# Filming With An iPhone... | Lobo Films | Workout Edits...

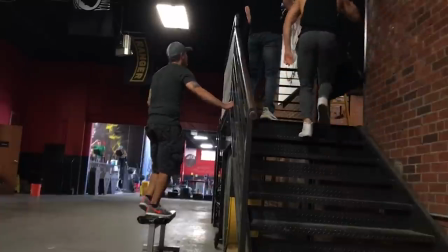(4:01)
so right here the shot that you're seeing is actually the intro that we're gonna be doing I had an idea of like coming out and then
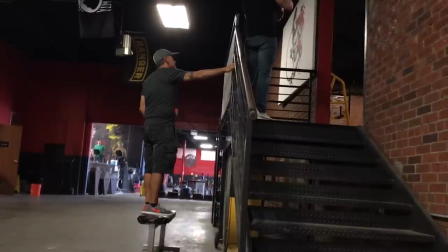(4:08)
handing the camera to my dad and have him kind of like go down to make it all like one seamless movement and I was going to use that like as a transition onto the next exercise.
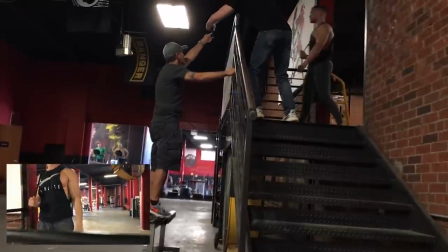(4:20)
I had my dad there because he was actually shooting the whole behind the scenes for me and since I had him there I was like might as well use you for like this part too.
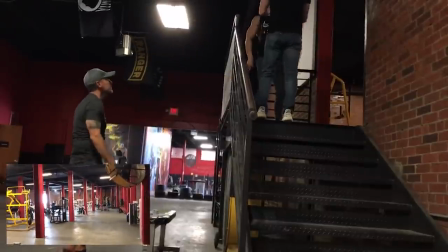(4:28)
I think it would come out really cool and it actually worked pretty good. Whenever I'm doing videos I never like to stage anything
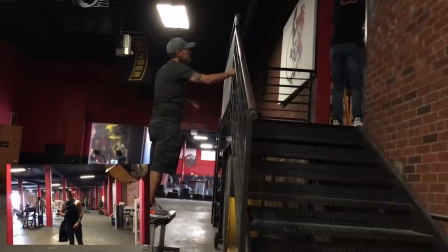(4:37)
except for the intros so that would be the only thing that I stage.
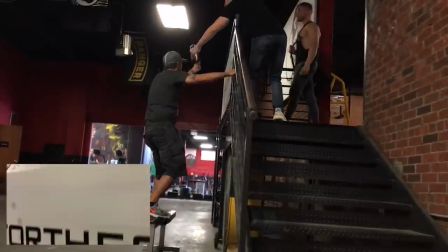(4:41)
For the rest of the workout though i let the person whatever they want to work out whatever they want to do i'll work with that and we
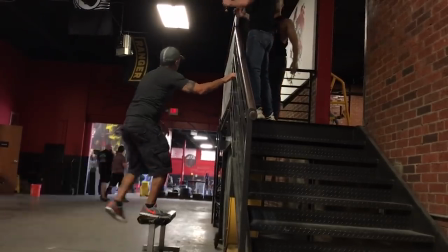(4:46)
and we just make it happen i want the video to have a real feel to it and the way you're going to get that is by
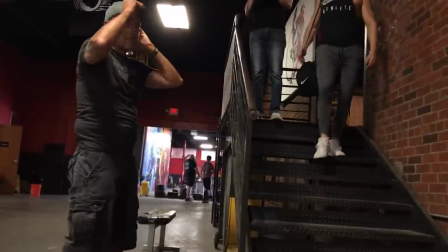(4:52)
letting the person just work out and do their thing so
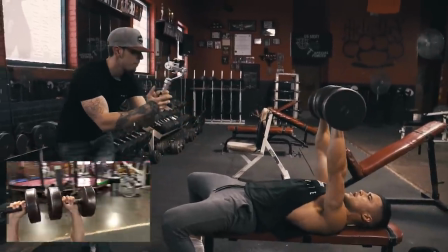(4:57)
after that we went to the first exercise which was this dumbbell press that he wanted to do and you'll notice that i'm always
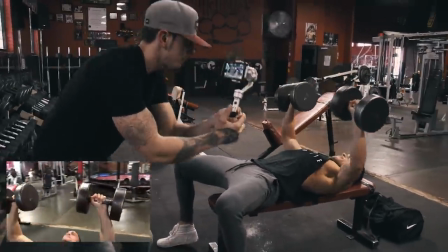(5:02)
moving left to right up and down and i try to mimic the movements of the exercise so when he
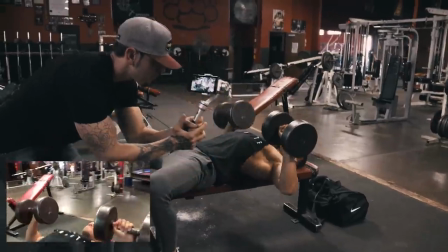(5:08)
presses up i was going up when he came down i was coming right back down then i'll switch it up a little bit and then do just like a straight forward shot
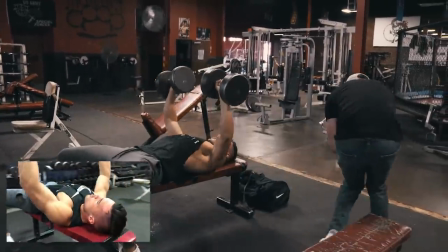(5:16)
like walking towards him and then i'll switch back or i'll start spinning around him and just constantly moving around finding different
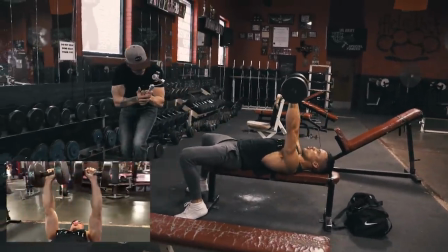(5:23)
angles because you never know once you're editing what exactly you're going to want to use
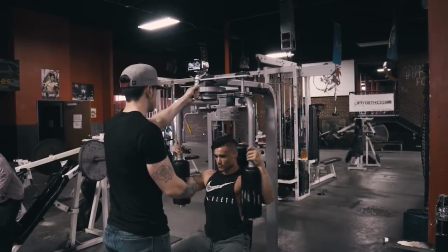(5:27)
so this next exercise you'll notice that i'm starting up and
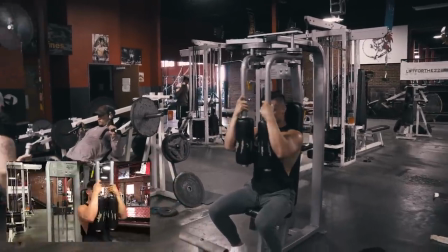(5:32)
that's to go with the intro so with the intro we were coming right back down and
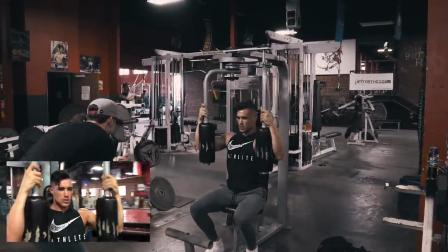(5:37)
then you have to start already up and then come down
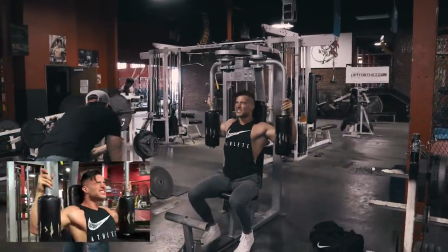(5:41)
for your next clip so that way it all kind of like combines or meshes together really well and once again you'll see me moving left
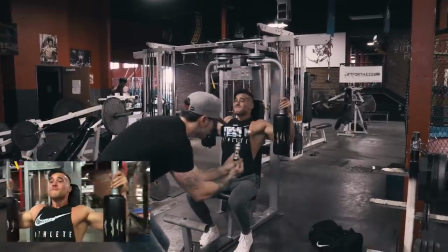(5:50)
to right all around and at first when i started filming like i used to be kind of not embarrassed but i just didn't want to get in people's
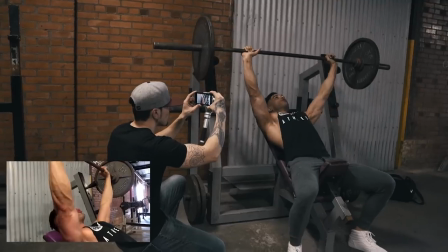(5:59)
ways and lately over time once i started getting really good i was like i don't give a damn i'm gonna get my shot whatever
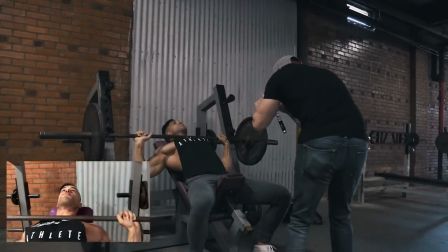(6:07)
it takes i don't care and for the most part like a lot of people there at metro flex already know who i am because i'm always there filming so
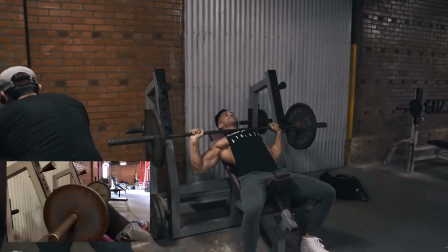(6:14)
much so
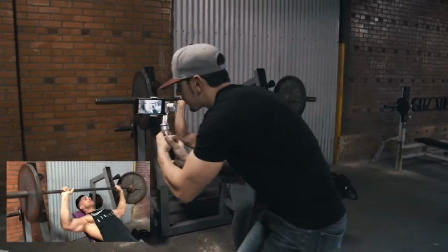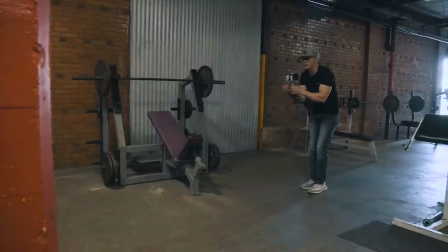(6:26)
right here you'll notice he's doing like a we're gonna do a freeze frame shot so like i have him hold it and then
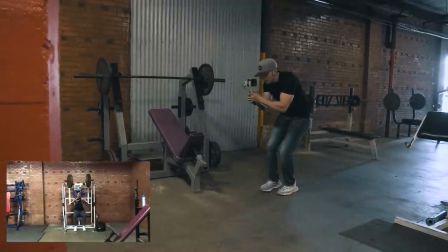(6:33)
i walk over and then right when i get to a certain point i'll tell him go and then just have him keep repping it out and that's usually how i
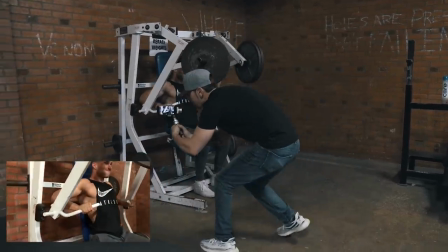(6:41)
do my freeze frame shots so that would be another thing that's staged in the workout so usually like an intro or and if i want to do an effect besides that
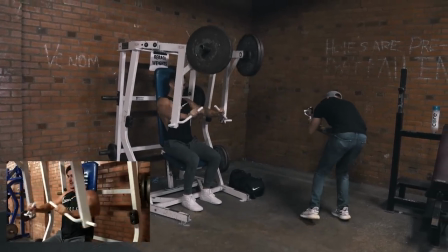(6:47)
just let them let them work out let them do their thing um a big thing that i like to do when i'm
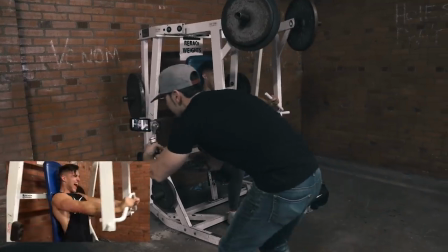(6:55)
filming a workout edit is i make sure that the person does no less than three sets so usually three to four sets is
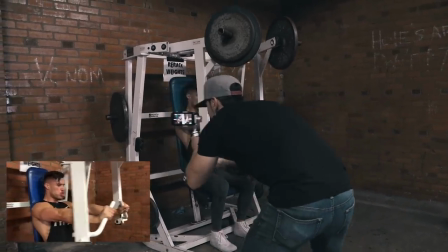(7:02)
a good amount to where you can get all the angles that you need for that exercise and